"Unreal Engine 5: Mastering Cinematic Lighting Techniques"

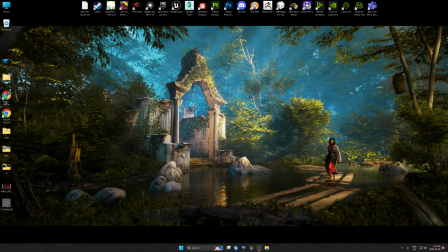[0:00]
Hello everyone, my name is Karim Abou Shousha. I'm senior lighting artist at Ubisoft. And today I'm gonna show you how you can get cinematic lighting like this scene, and I will give you some tips and secret about the lighting. So let's start on Unreal Engine.
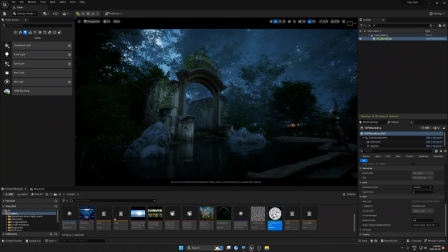[0:18]
The first thing I did here in my scene, I create HDR eyedrop with lower intensity, and I just keep the light as blue. So I selected this HDRI, okay, and after that let's start to create spotlights.
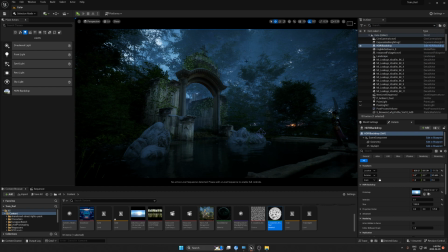[0:37]
Okay, as I mentioned in the post in LinkedIn, so it's not good idea to use directional light, because let's see if we use directional light here.
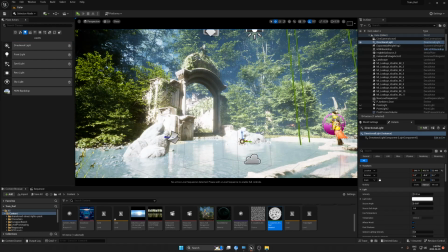[0:47]
You see, the problem with directional light, it's cast lighting everywhere, and it's gonna be very hard to get the cinematic looks like you want.
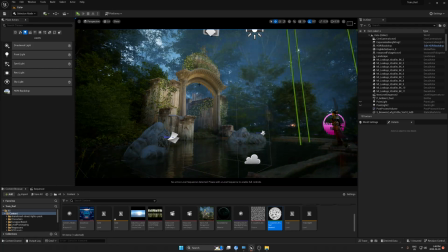[0:57]
So what I would prefer always to use some fake lights.
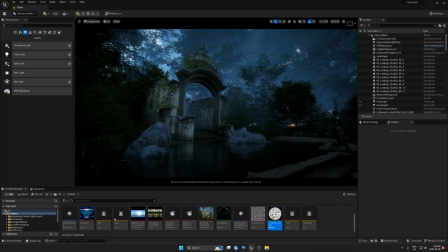[1:02]
Okay, so I just want to do like this to back to normal, and then let's create spotlights. So the first thing you have to know, what you want to highlight the key element.
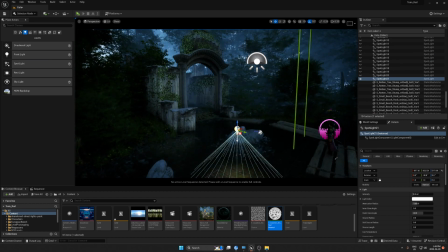[1:17]
So my key element here is the gate, so I'm gonna start to add the big light source on the gate, okay, to make the eye catching.
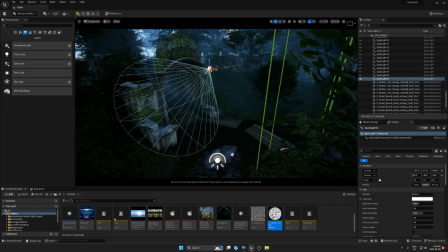[1:27]
So I'm gonna create this spotlight with long radius,
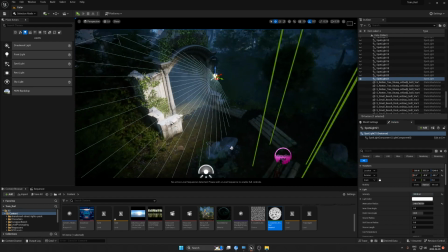[1:36]
and let's make this 300 for example, and let's drop it there.
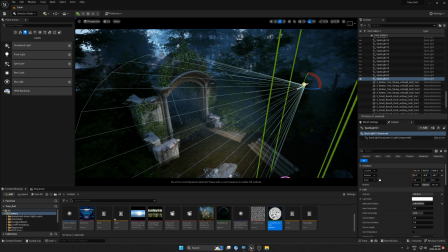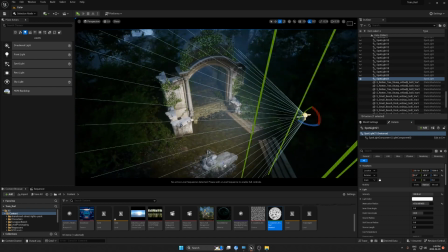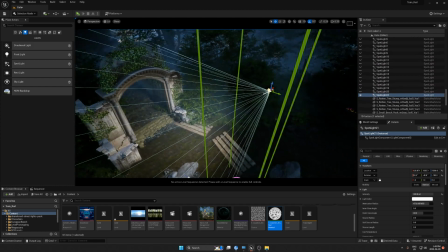[1:55]
Okay, so now we have this spotlight.
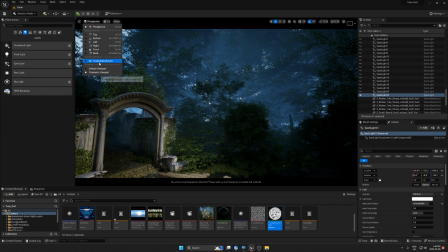[2:00]
So if we go back to our camera to see how it looks,
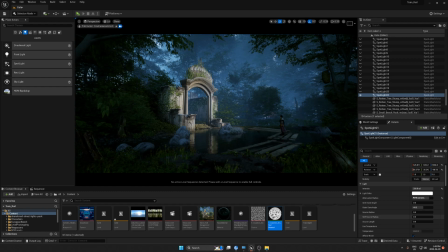[2:09]
it looks okay, and we highlighted. We could add more light or 400, and now let's move the, let's change the temperature to something like
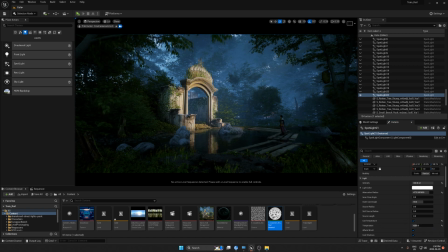[2:26]
420 to get some yellow color at sun.
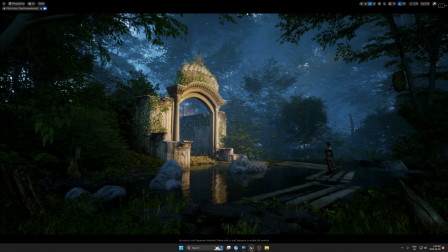[2:30]
It looks like the light comes from the sun, but it still looks flat.
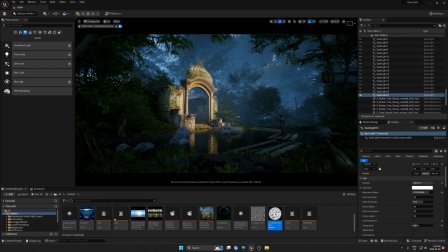[2:36]
So what I am doing here, we use nice idea to create
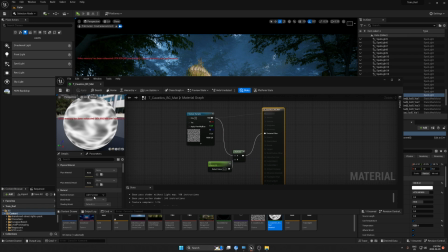[2:44]
textures and use the light function.
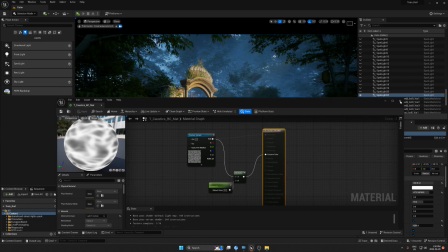[2:48]
The light function will give us some shadow, fake shadow, that will give us more soft shadow, and it's gonna fake the shadow comes from the trees, okay, like in real life.
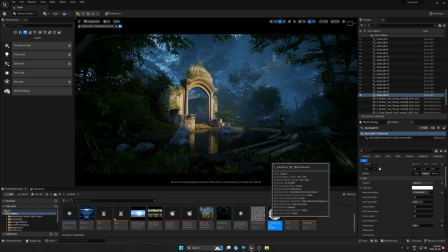[3:02]
So I create this one and I use this texture. It's costless, but it doesn't matter what kind of texture you're gonna use, but you need texture black and white, okay. And now let's go and bring this here.
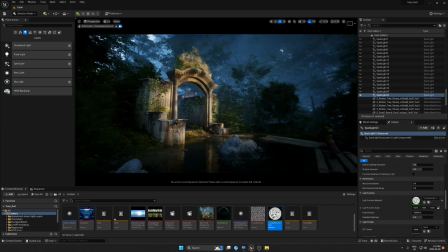[3:17]
So as you can see here, we could see a little bit of shadow,
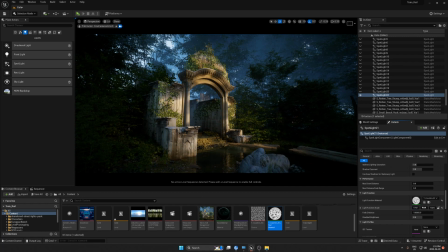[3:23]
but absolutely we can refine this look by a change the scale.
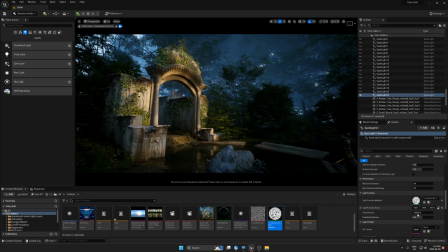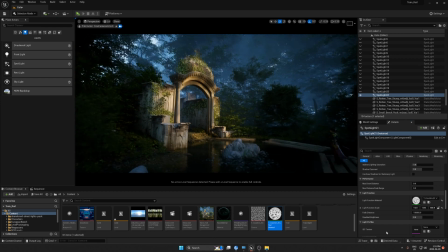[3:47]
You see now it looks much better than before, because as I mentioned before, if we remove this, you see it's flat, but here we have some kind of shadows.
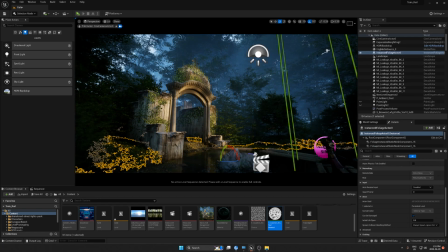[4:02]
Let's go back to direction light
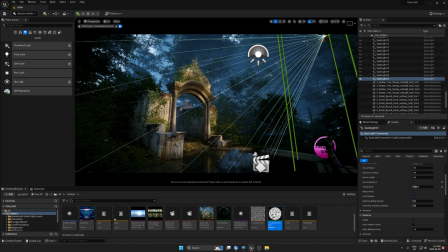[4:08]
and try to highlight the top, because I need to highlight the top.
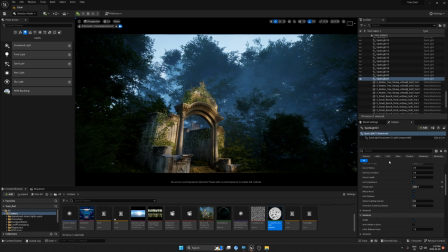[4:13]
Okay, now you can play with intensity, so we can make it okay, I think it's 400, that's enough.
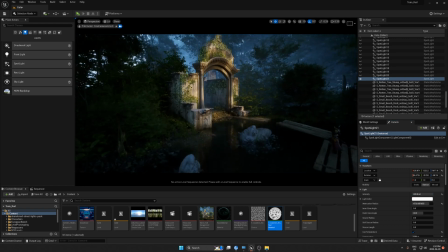[4:23]
Okay, so now this is the first part. So now we highlight the gate.
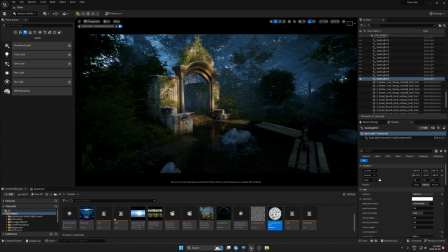[4:28]
So what we're gonna do now to create some fake lights around the place to highlight the other props.
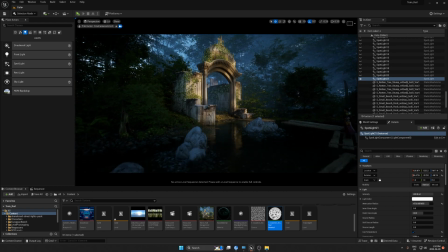[4:37]
For example, here we have some rocks, so I'm gonna try to add some light on top of these rocks to highlight and make separate this rock from the background.
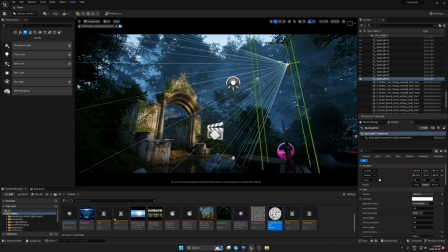[4:50]
We could use the same spotlight, but short radius.
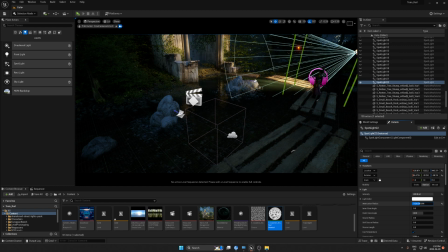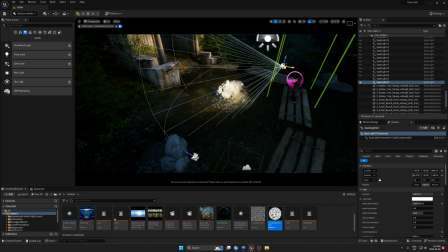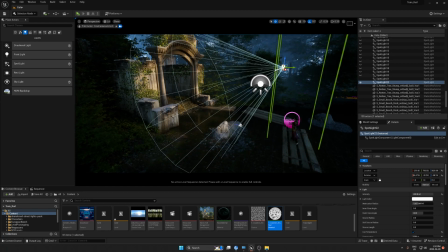[5:09]
bring this way up.
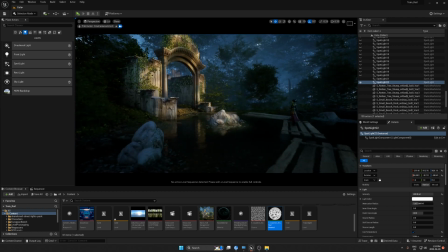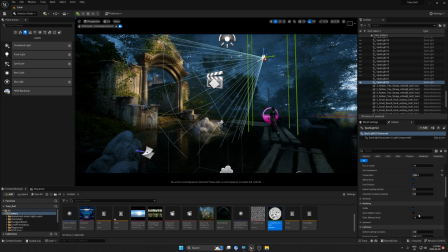[5:27]
In this case, we could remove the shadow. We don't need the shadow because I just need to highlight some area.
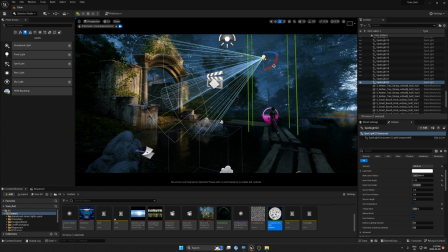[5:46]
I will turn off this. You see, now we have this nice spot here.
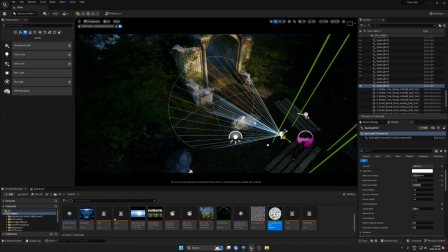[5:58]
And let's drag one more there.
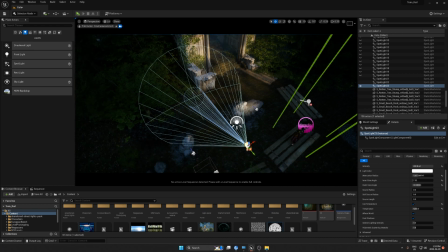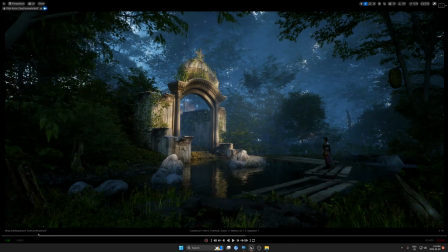[6:12]
You see, now we have some nice shadow and some lighting.
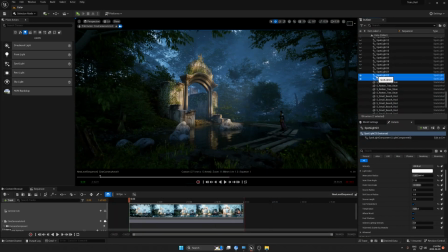[6:18]
So if we turn off this light, you see it's a big difference. So now we need also to add some light on the characters, right?
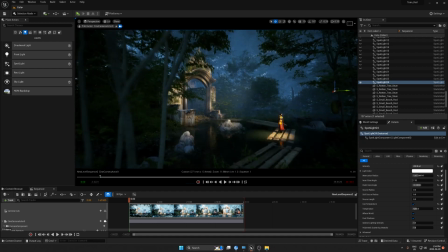[6:29]
To just add some backlight,
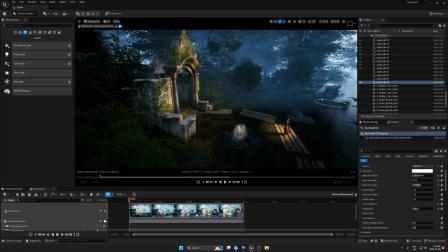[6:34]
so we could move this light to match the angle.
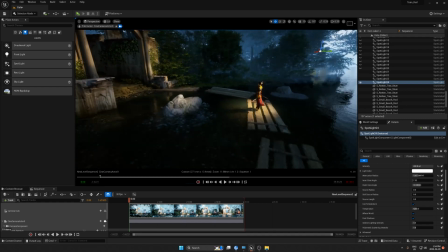[6:41]
And from here, as you can see here, the shadow is too sharp.
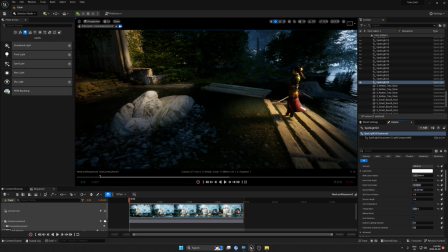[6:44]
So if we change the source radius, now we start to get some nice shadow, and that's what we are going to do.
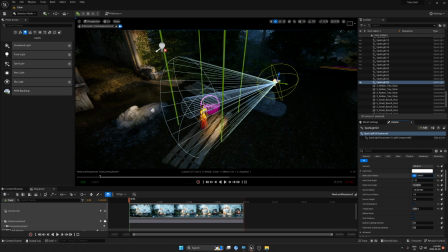[6:56]
We could change the radius too.
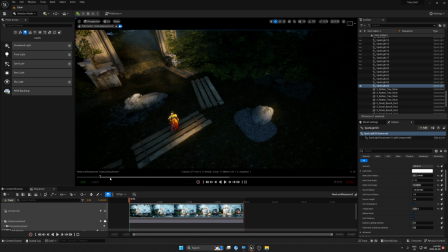[7:08]
And we can take one more here. You see, we have very nice shadow.
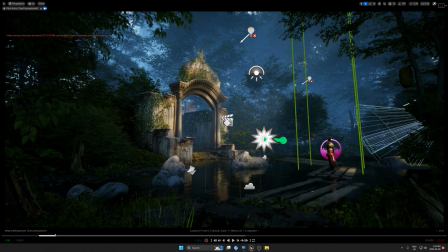So now the character, it's visible and separate from the background.
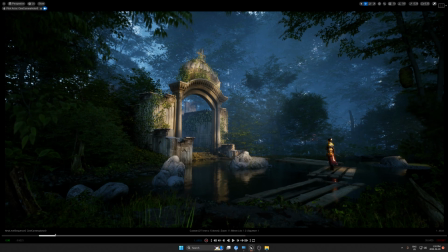[7:32]
So that's not enough for me because I need to still get some highlight also in this area.
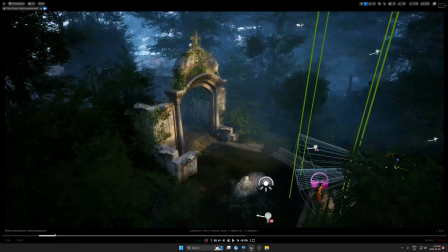[7:39]
So let's try to make some
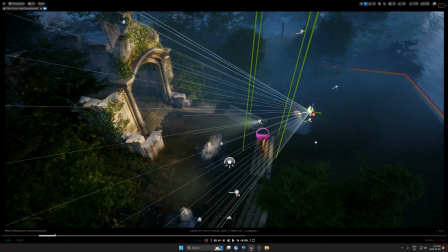[7:46]
it's kind of not levels, layers. We need to create some layers
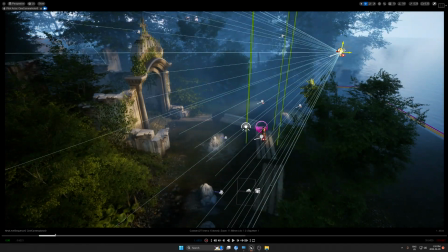[7:57]
to make the scene looks nicer.